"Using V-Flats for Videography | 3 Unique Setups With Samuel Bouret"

Hi everybody, Samuel Bouret here for vflat, and today I'm gonna take you through a couple of setups for video work using vflats.
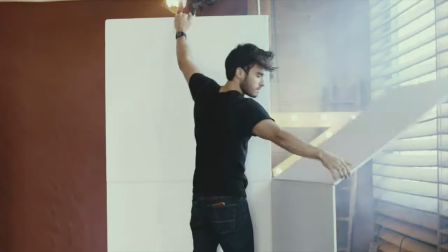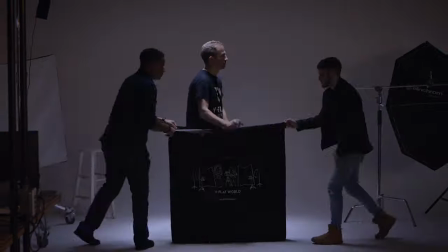I'm also the videographer for vflat and I create content for them, but today I'm in front of the camera instead of behind it.
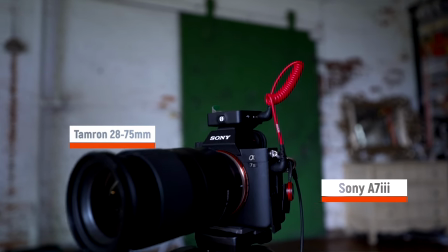[0:23]
The camera of choice today is the Sony a7 III. We're gonna combine it with the 28 to 75 millimeter.
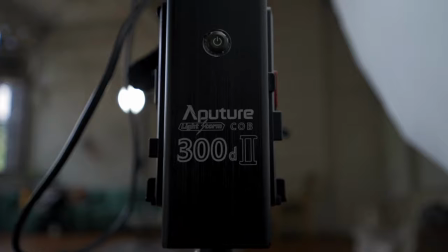[0:29]
And for lighting, we're gonna use the Aperture 300D version 2 and a couple of Clar lights, the Max 120s. For the first setup, we're gonna do an interview.
Hi, I'm Denise.
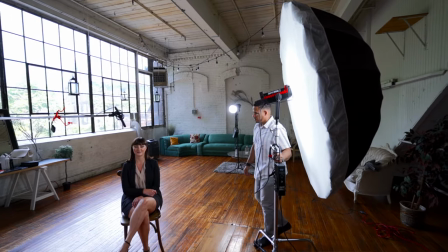[0:40]
On camera right, we're going to add a soft key light using the Aperture 300D and a huge 70-inch umbrella.
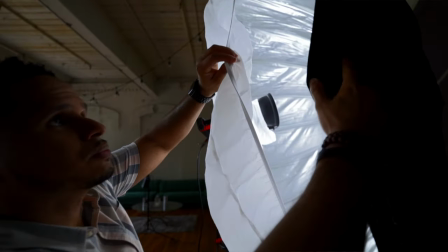[0:46]
We are pointing the light inside the umbrella so the light can bounce out through the diffuser for a nice soft light.
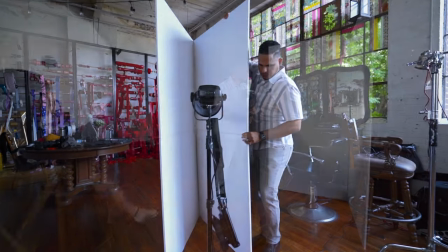[0:52]
On camera left, we're going to use another light and put it inside a V-flat to bounce light to get less shadows on the left side of Denise's face.
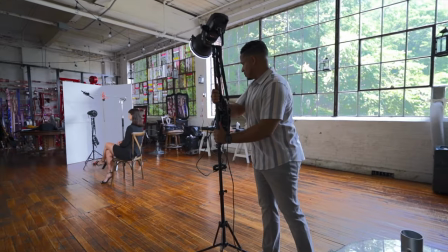[1:00]
We're also gonna add a hair light. Now let's shoot.
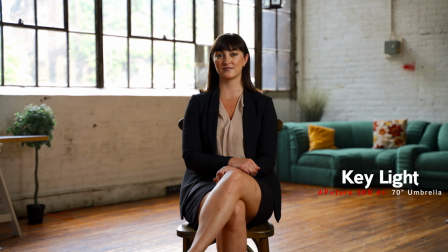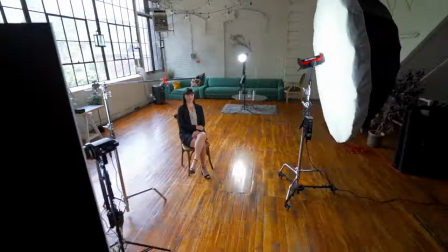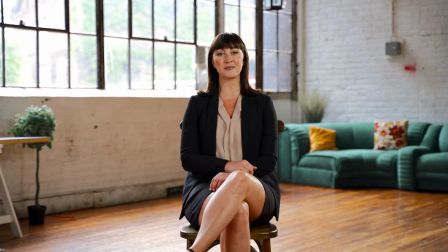[1:13] All right, action. Hello, my name is Denise, and I'm here to talk about myself and what you need to do to date a girl like me. First, what do you have to do? Okay, cut. Oh, but I didn't even...
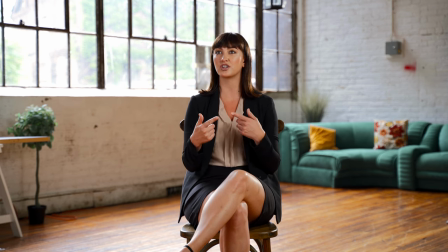[1:27] No, we good. We got it.
Now for the next setup, we're gonna do a high key look for a brand of bubble gum that we invented called Tubby's Bubble Gubble.
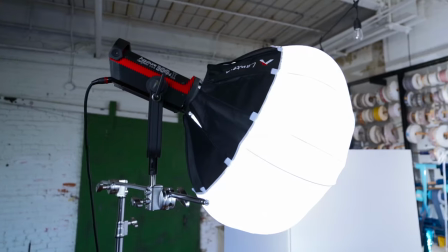[1:39]
Coming to a store near you. Never. First, let's set up a key light right in front and above Denise.
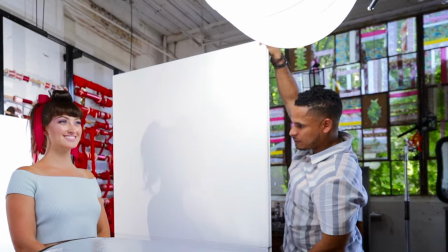[1:45]
Now let's put two V-flats on her left and right side to kill any shadows on the sides of her face.
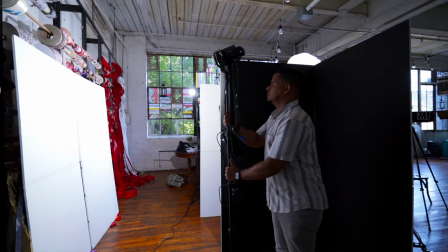[1:50]
One V-flat as the background with two lights facing the backdrop to create that clean white background.
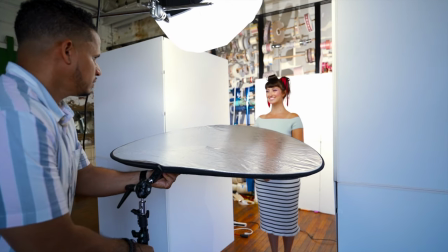[1:56]
One last thing is a silver reflector right below her, out of frame, because I hardly want any shadows. Now let's shoot this commercial.
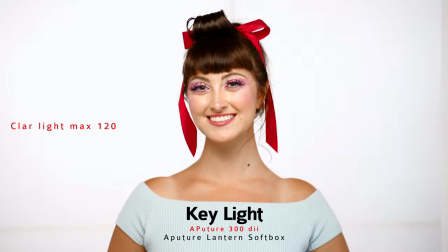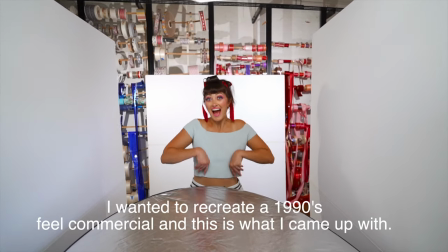Are you bored? Do you want some excitement in your life? Then try Tubby's Bubble Gubble.
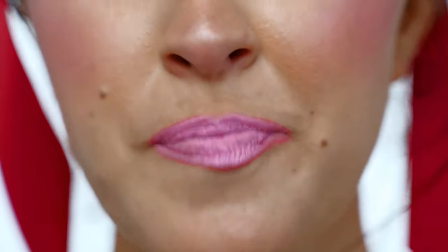[2:33] Tubby's Bubble Gubble.
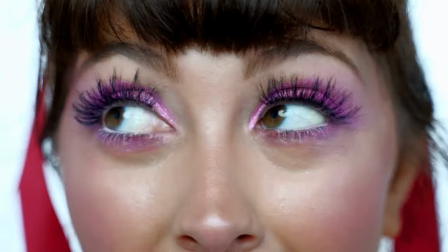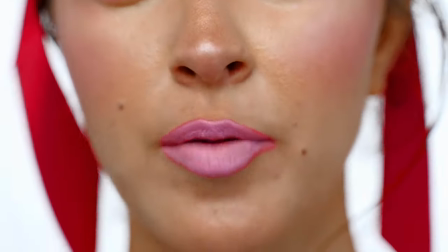[2:43] Bubble Gubble, Bubble Gubble.
Okay, now let's jump into the dark side.
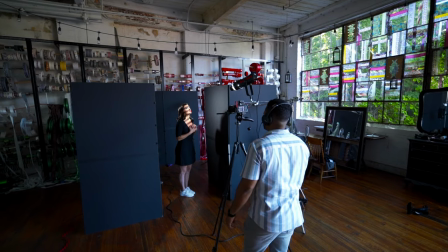[2:51]
We're going to turn all the V-flats around, keeping the same setup we had for the high key look, but now I want everything dark.
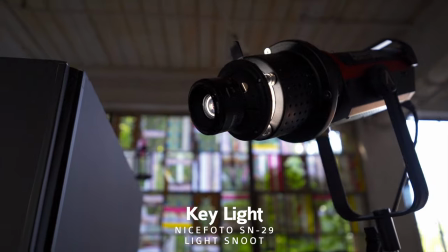[2:58]
I got this nice photo SN29 flash concentrator snoop.
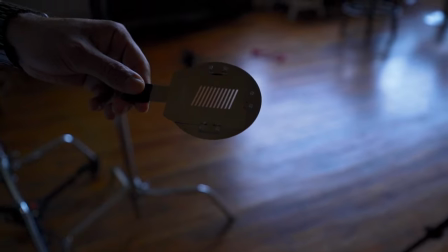[3:04]
Boy, that's a long name. And you could put these pre-cut shapes and project them onto your subject.
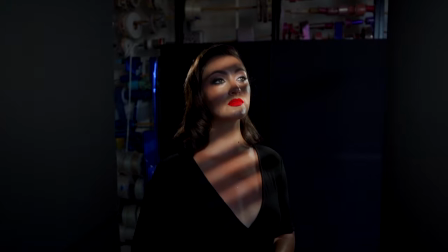[3:09]
And I'm going to use it to project this pattern on Denise's face. So let's take a look at this light setup.
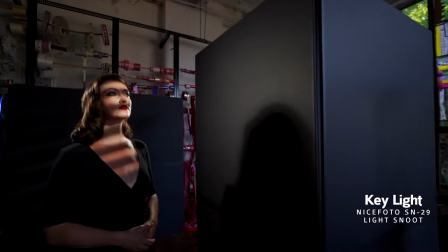[3:15]
Let's turn on the key light. A backlight, we're gonna use it as fill to bring up the shadows.
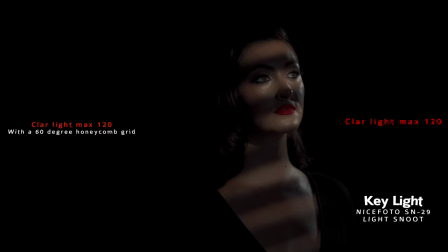[3:23]
And a hair light.
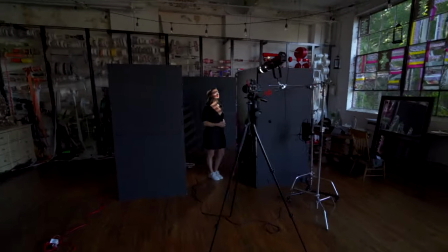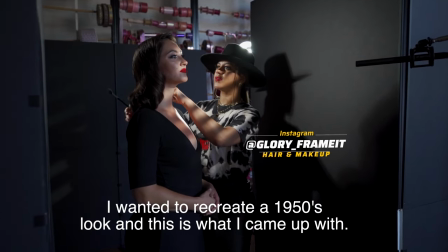The day you left Paris, you knew what I went through. You knew how much I loved you.
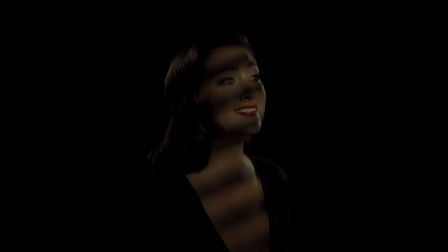[3:42] How much I still love you. The day you left Paris, you knew what I went through. You knew how much I loved you, how much I still love you.
All right, guys, I hope you enjoyed this video.